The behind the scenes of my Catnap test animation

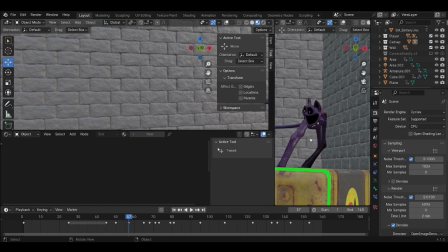24:59 Then he, like, kind of trips here. Now, I was gonna have his jaw move, but it looked weird. So I'm sorry. Now his ears flake back,
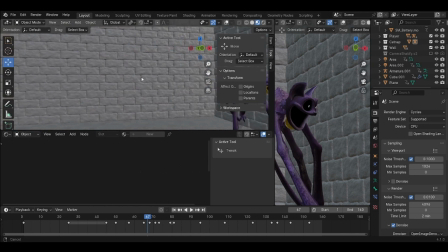25:20 when this happens.
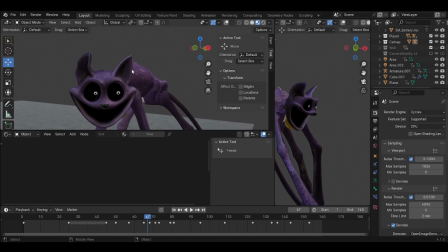And then they kind of go normal for a second. And then he also looks up at the player for a second
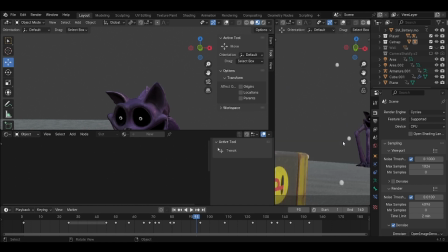25:36 before ducking, looking at him more menacingly and jumping. Not only that, but like, dude, this thing not even noticeable at all.
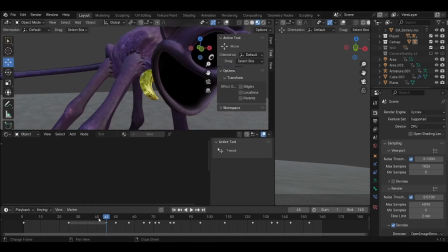25:51 You cannot see this in animation, apparently.
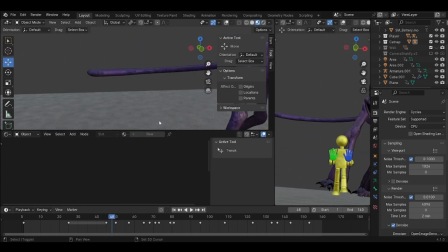25:55 It's it's just basically not there because it's covered by his fat head.
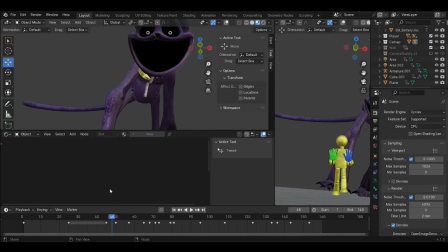26:02 So, but it was also moving,
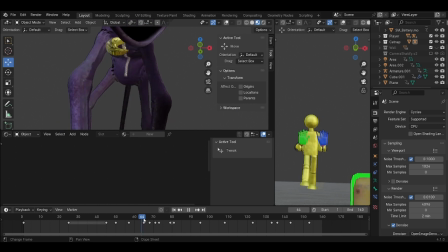26:07 and it too kind of flung back.
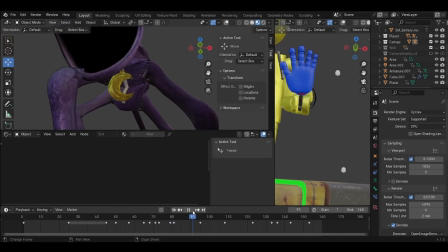26:13 And then before it was able to do a full he kind of jumped, which then made it.
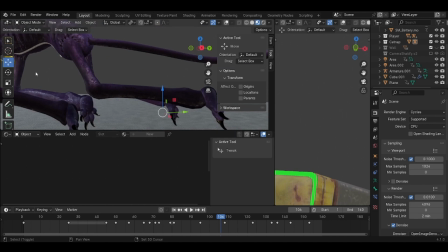26:22 Wait, did I make it go back? Yeah.
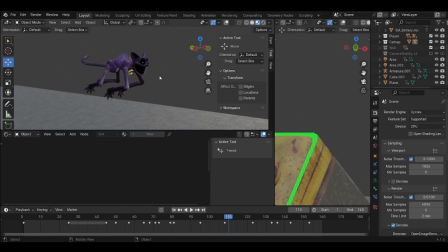26:26 Goes back. So, yeah, that little goofy motion here.
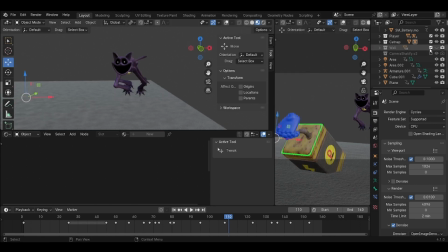26:35 Um, yeah. So, there's one last thing I want to do to end this off.
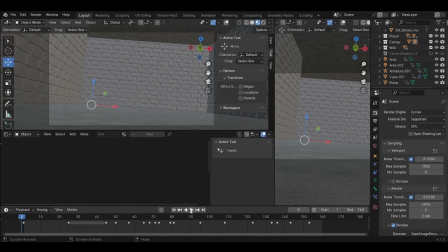26:43 I kind of just want to view it in this motion here. So, yeah, just to end this video, let's just do that, this, that, and unselect everything.
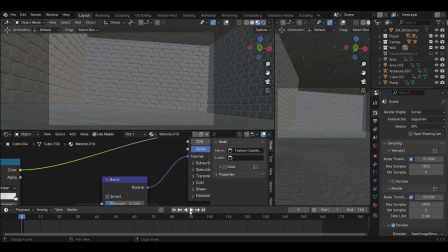27:03 Okay, let's just view this real quickly. Now, this looks very goofy.
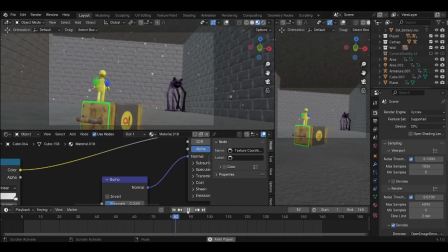27:20 And, like, whenever it's not blurry. Whenever it's blurry, though, the good thing for me is that you can't actually see most of the mistakes.
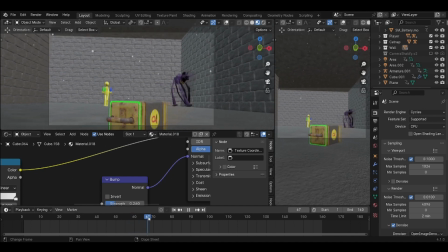27:38 Like, the legs here, they did some weird shit over here that they definitely weren't supposed to do. But thankfully, I don't think that was very visible with all the blur. So it kind of just looked good, almost.
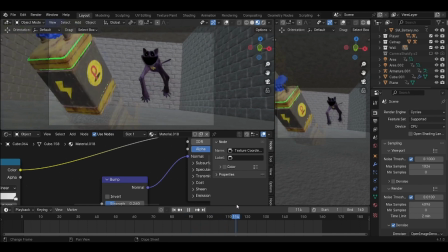27:54 And whenever he jumped over, it was kind of fast. So I don't think that made it very noticeable that it was like kind of weird and Spider-Man looking, thankfully.
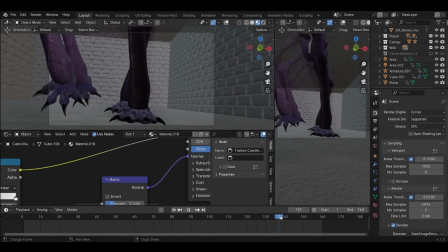28:10 Now, the walking, I think that was still visible, but covered with all the blur,
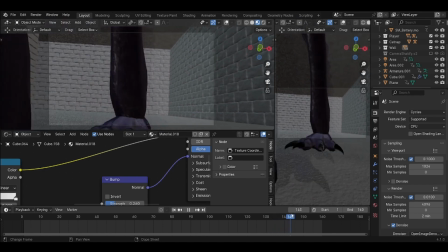28:15 I think it still managed to push through in the animation, thankfully.
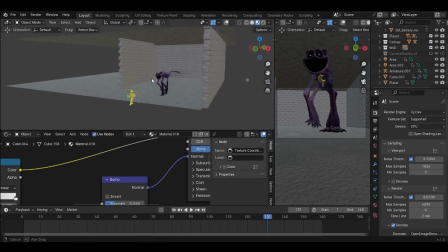28:21 And actually, right here, it looks terrible. But if you look from like the side point of view right here,
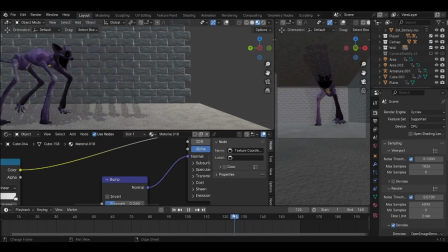28:29 in my opinion, it looks a little better.
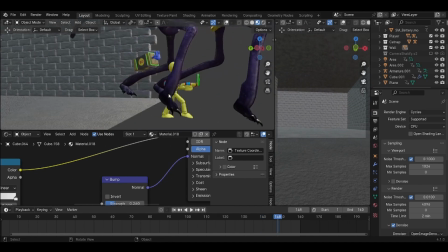28:37 But the way you just see it in the 2D view of the camera, it just doesn't look so good.
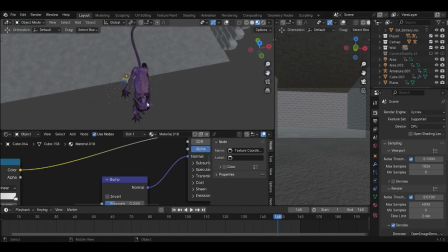28:44 Also, his ears flutter back as well.
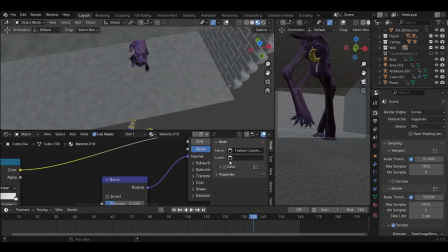28:49 whenever, whenever he starts to leap forward.
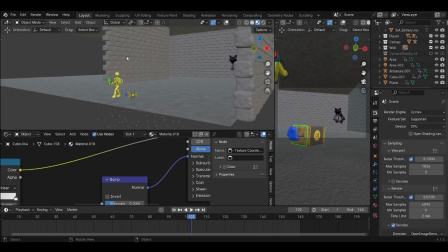28:54 Okay, well, I thought this would be fun.